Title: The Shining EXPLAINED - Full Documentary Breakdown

I think this may have been stimulated by the
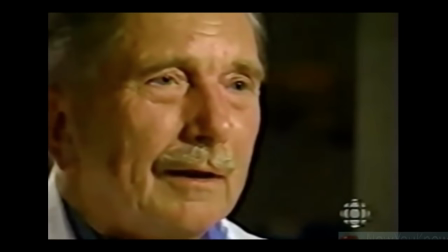20:23 effects of the American prisoners of war in Korea,
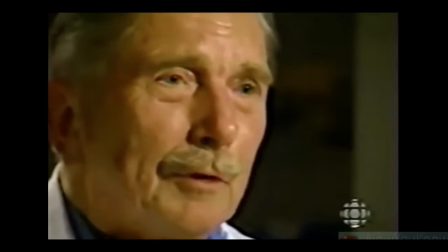20:28 how they seem to have been brainwashed.
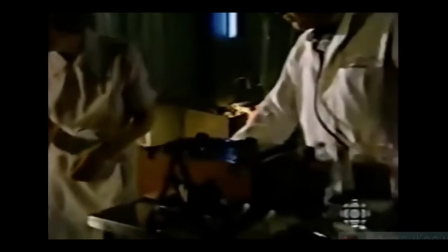20:32 The movie called The Sleep Room dramatizes one technique for brainwashing.
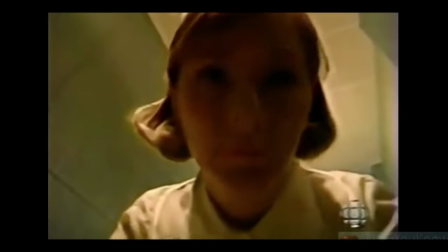20:38 Extreme sessions of electroshock therapy, massive jolts of electricity three or four times a day for weeks.
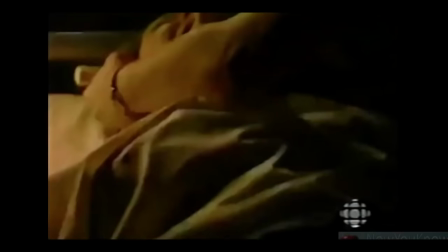20:46 According to her hospital records, Linda McDonald had 100 of these treatments.
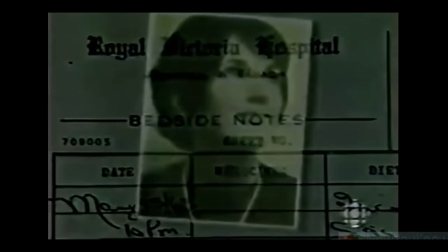20:53 she entered hospital for treatment of what we can now guess was postpartum depression her
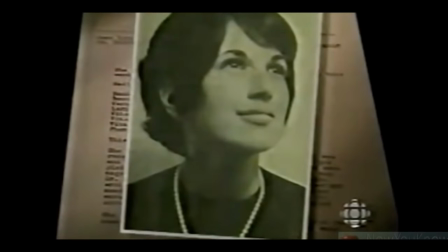20:58 records show the results of shock and radical drug therapy may 15th shows
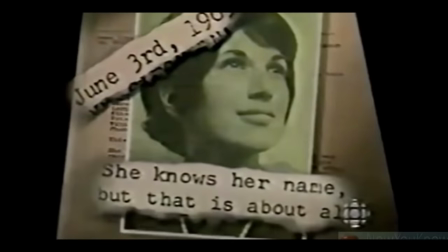21:04 some confusion june 3rd knows her name but that's about all june
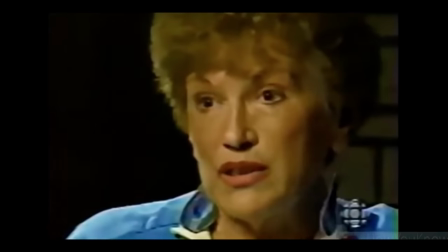21:09 11th doesn't know her name i was had to be toilet trained i was a
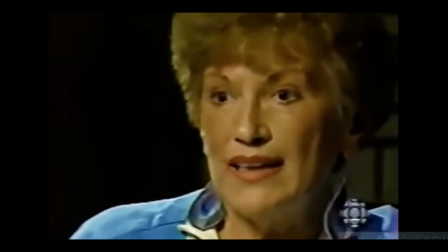21:15 vegetable i had no identity i had no memory i'd never existed in the world before, like a baby,
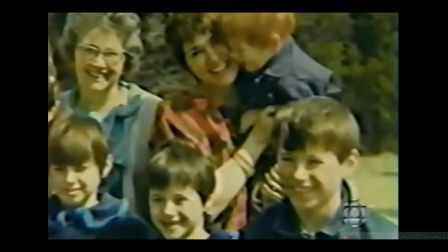21:22 just like a baby that has to be toilet trained. She eventually went home, her depression gone, and her entire previous life gone with it.
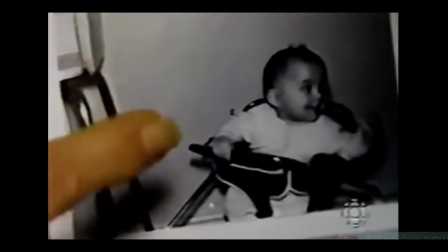21:31 And this is one of the twins. It was in 62 before I went to the island.
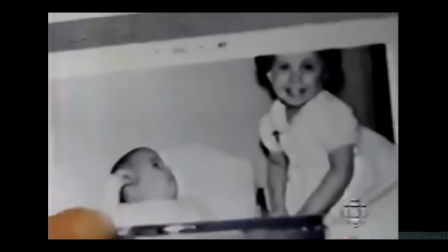21:37 And this is the same one, I think.
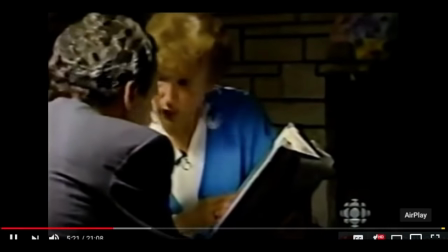21:40 I just look at the pictures and I know who that is, who they are, but But I don't remember them as my children at all.
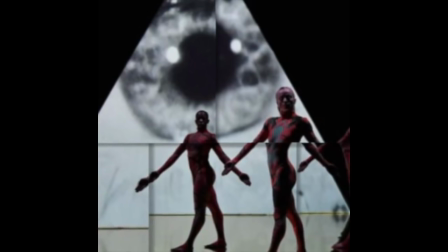21:50 Monarch is thus also connected with the various mind control programs of the CIA. Indeed, it's one of the programs.
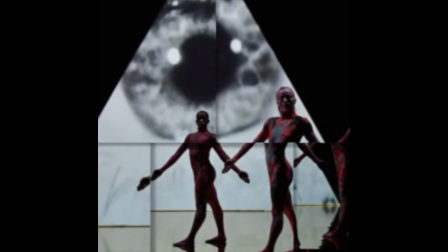21:57 It seeks the creation directly of alternate personas and is often mentioned under the umbrella term of MKUltra.
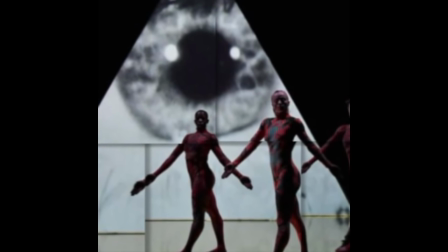22:04 This includes projects Bluebird, Artichoke, and Naomi.
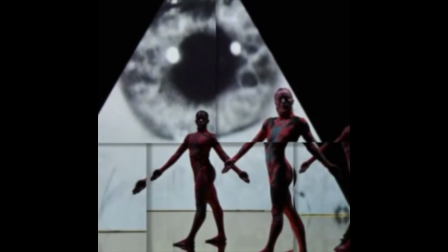22:08 These are centered on mass mind control and whispers of creating dissociative states and altered consciousness through LSD, torture, and traumatization.
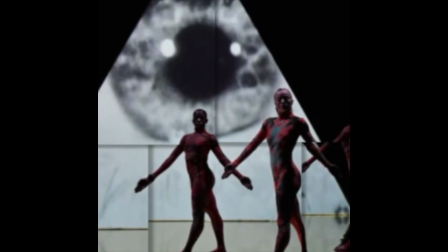22:17 The film certainly uses this narrative as well as Kubrick in Clockwork Orange as we said.
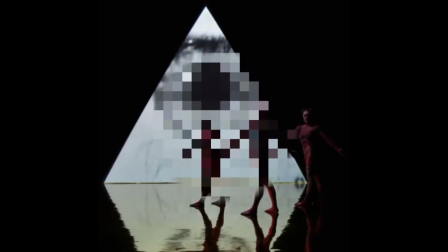22:24 And here we have reference to Jack's abuse of Danny and the alter spirit being created as a result of the trauma of Tony.
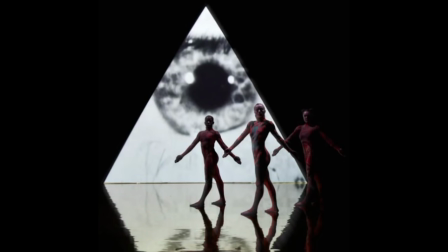22:32 The game room reference to Monarch and the frequent use of mazes and labyrinths throughout the film signifies compartmentalizations of the psyche.
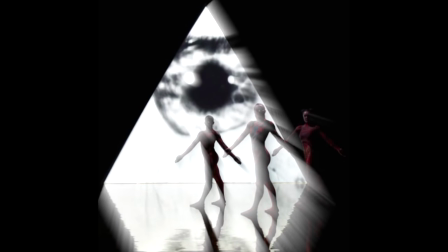22:40 This is the meaning of room 237, where traumas are stored and released in the hotel itself.
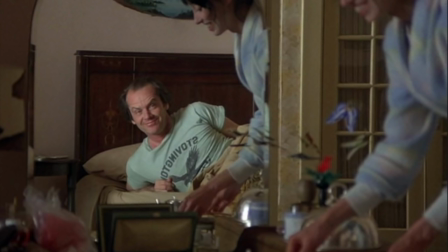22:47 Jack's exhaustion and sleep state are accompanied by images of butterflies, signifying, I think, his transformation, as you see here.
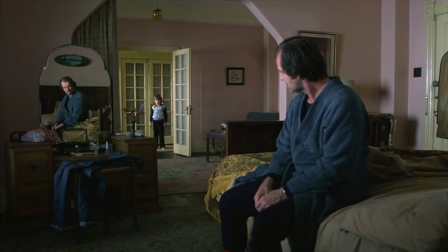22:55 We also see mirrors. Mirrors represent the subconscious, the psyche, or the inner world that is reflected in our minds from the outer world,
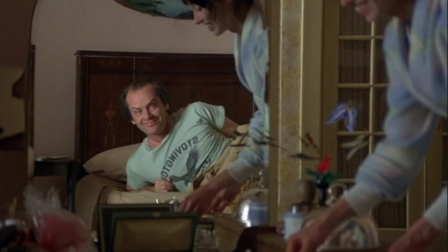23:04 as well as signifying the spiritual realm or some other location, such as Alice in through the looking glass. which closely parallels our own world,
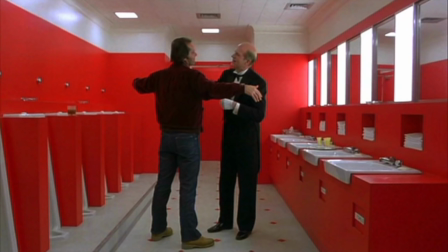23:13 where much of The Shining is taking place. In this scene,
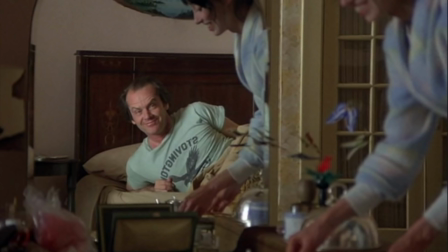23:18 it is Jack once again hinting that he is writing a ghostly horror that is not the book, but his own reality.
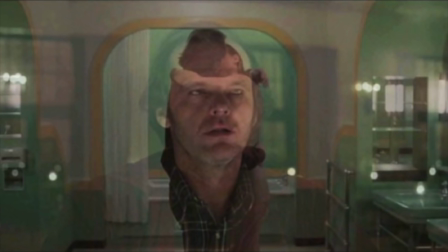23:26 In fact, this is evident in numerous scenes where Jack is shown in a mirror or a fade scene.
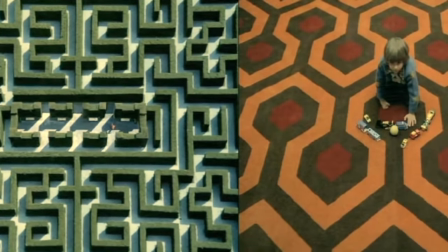23:33 The maze itself is interesting for its dual usage. It symbolizes both Jack's psyche and his writing of the fiction into reality,
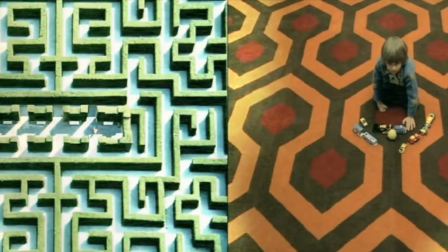23:41 and thus the viewer begins to discover that the principle of simulacrum is at work here,
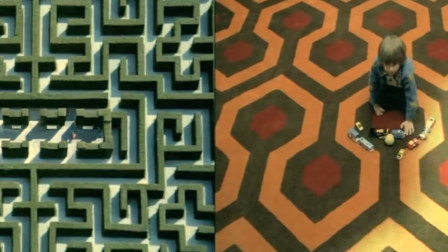23:46 where the modeled things become real in preparatory phases for later fulfillment.
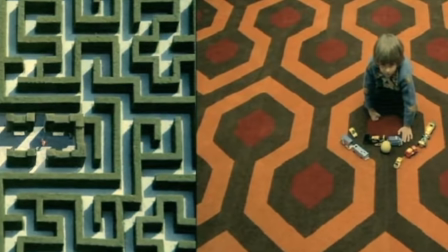23:50 I highlight this in many of my Spielberg essays, specifically in regard to Close Encounters of the Third Kind and E.T.,
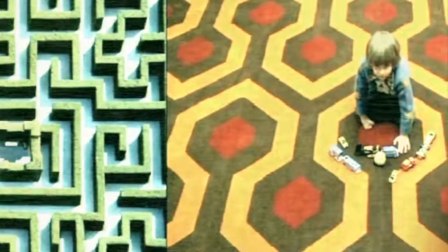23:58 where directors function like shamans or a magus for signifying events to come through models earlier in the film.
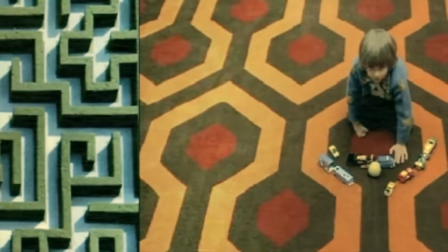24:06 Through symbolic objects like toys, operating like a voodoo doll in a way in Close Encounters, for example,
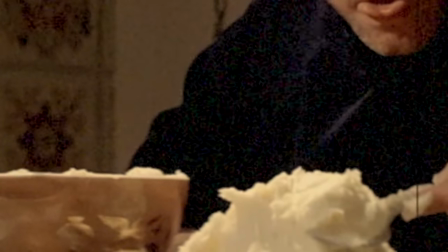24:13 or in E.T. or A.I., Such objects later appear in the film, and thus are a kind of fulfillment.